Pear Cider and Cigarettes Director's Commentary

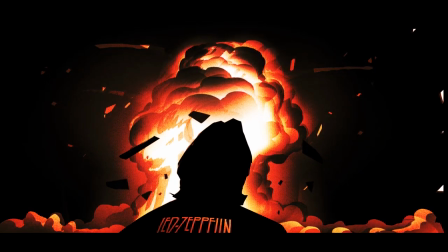[16:28]
it's being juxtaposed with some of these activities that, you know, just to give you like the spectrum of kind of things that were,
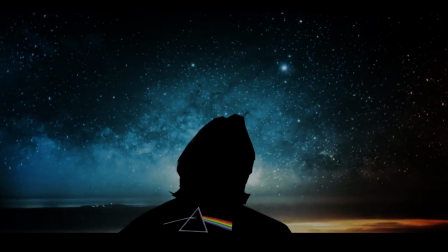[16:36]
you know, that would be typical, you know, the kind of things that were taking place at that time.
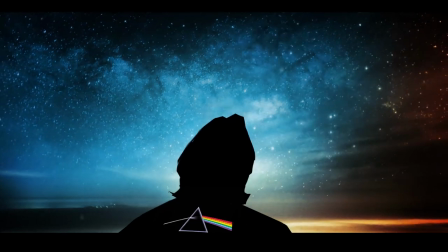[16:41]
So, you know, in a nutshell, I'm trying to get across as much information as possible.
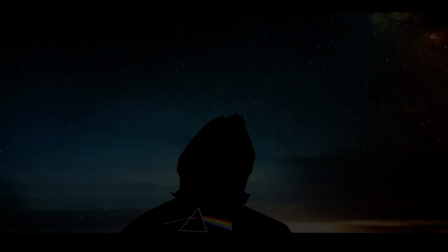[16:48]
So, yeah. And, you know, Techno, he He loved to hitchhike everywhere. You know, he hitchhiked to school. And so this would have been Techno's room. And his room was full of stuff. Stuff, music, musical instruments and skateboards.
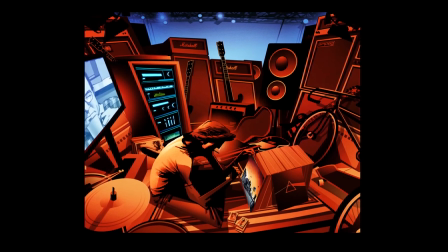[17:11]
And the TV was always on. We weren't watching Seinfeld back then.
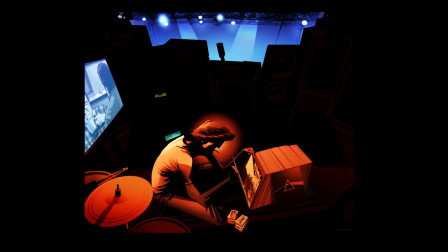[17:17]
But the boy was a collector. And he accumulated a lot of stuff.
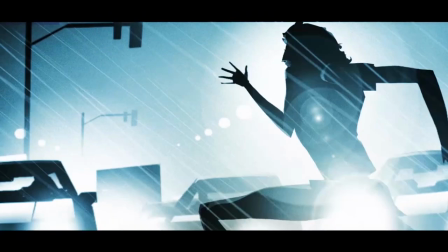[17:28]
And, you know, this particular sequence descending downwards, I suppose, is what's happening here. I think he stole some power tools out of the auto body shop at high school.
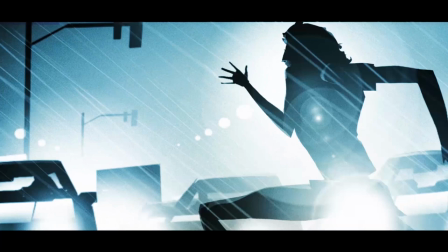[17:44]
And this really pissed off all the senior students, and they had his number. So it seemed like if you were sort of out and about with techno and one of those senior students would spot him,
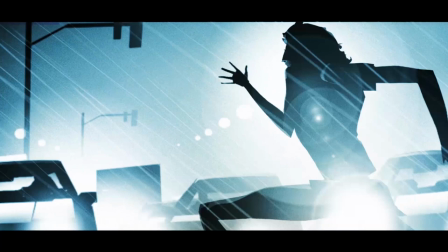[17:57]
then he'd just run off. And then a chase would ensue, and he'd always end up out running them and out foxing them. But if you were kind of with him and you were a slower runner, chances are you might just get your arse kicked just by having an association with him.
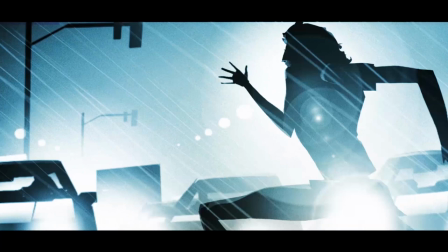[18:15]
So it was kind of dangerous to be out. It was kind of dangerous. You're sort of taking your safety into your own hands a bit when you went out with techno.
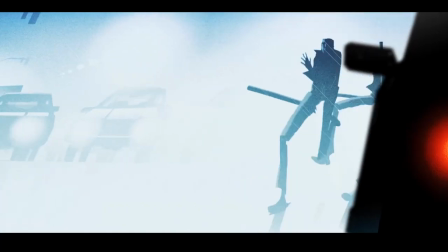[18:27]
I kind of wanted this sequence to look a little bit like
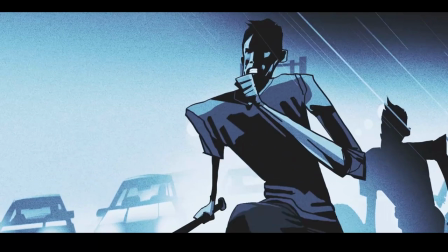[18:31]
that chase sequence with the warriors, the baseball furies.
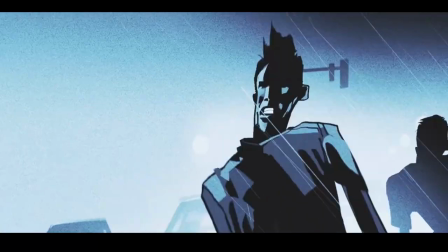[18:38]
You know, I just wanted like this high adrenaline kind of chase.
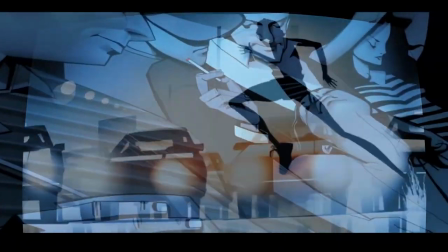[18:43]
I'm not sure if I pulled it off, but that's what I was thinking.
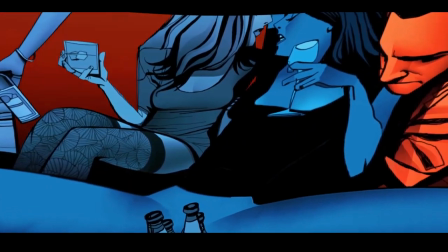[18:47]
And so, Techno,
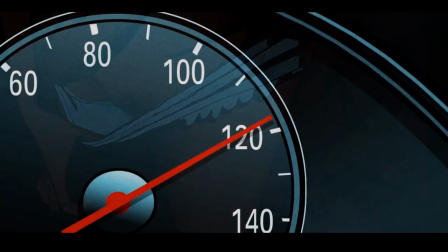[19:00]
I guess this montage here is kind
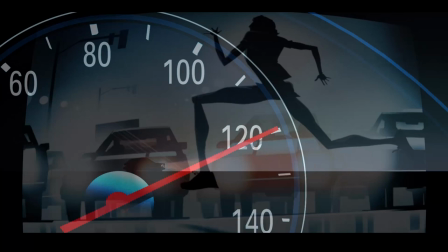[19:09]
of leading up to Techno's accident. He was really running wild, you know, and getting everybody upset at him. Nobody could trust him. It felt like he was really on the edge of something bad happening. And sure enough, something did happen. And it wasn't really his doing, because he wasn't really at the wheel of this car when this accident happened.
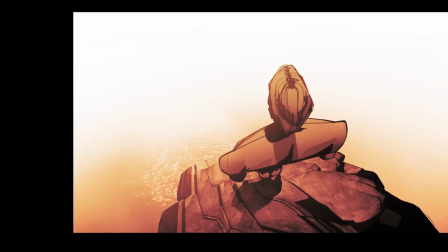[19:34]
I'm not going to talk about any specifics about car accidents. I'm not trying to put the finger of blame on anybody.
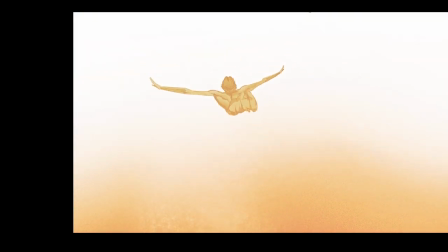[19:43]
But this is just what happened. and this is part of the story.
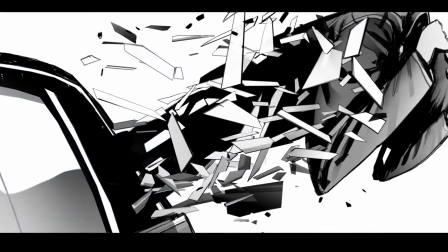[19:52]
You know, kids go to parties and they drive when they shouldn't drive and sometimes people get
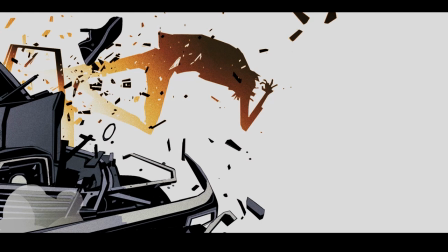[20:00]
hurt and sometimes their lives aren't the same afterwards and that's all I have to say about that. I didn't really have any way of fact-checking this but apparently he was ejected out of the back window of this car.
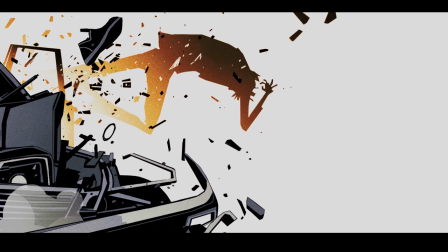[20:17]
He kind of ragdolled down the street and was found 50 yards away from the crash site in the bush.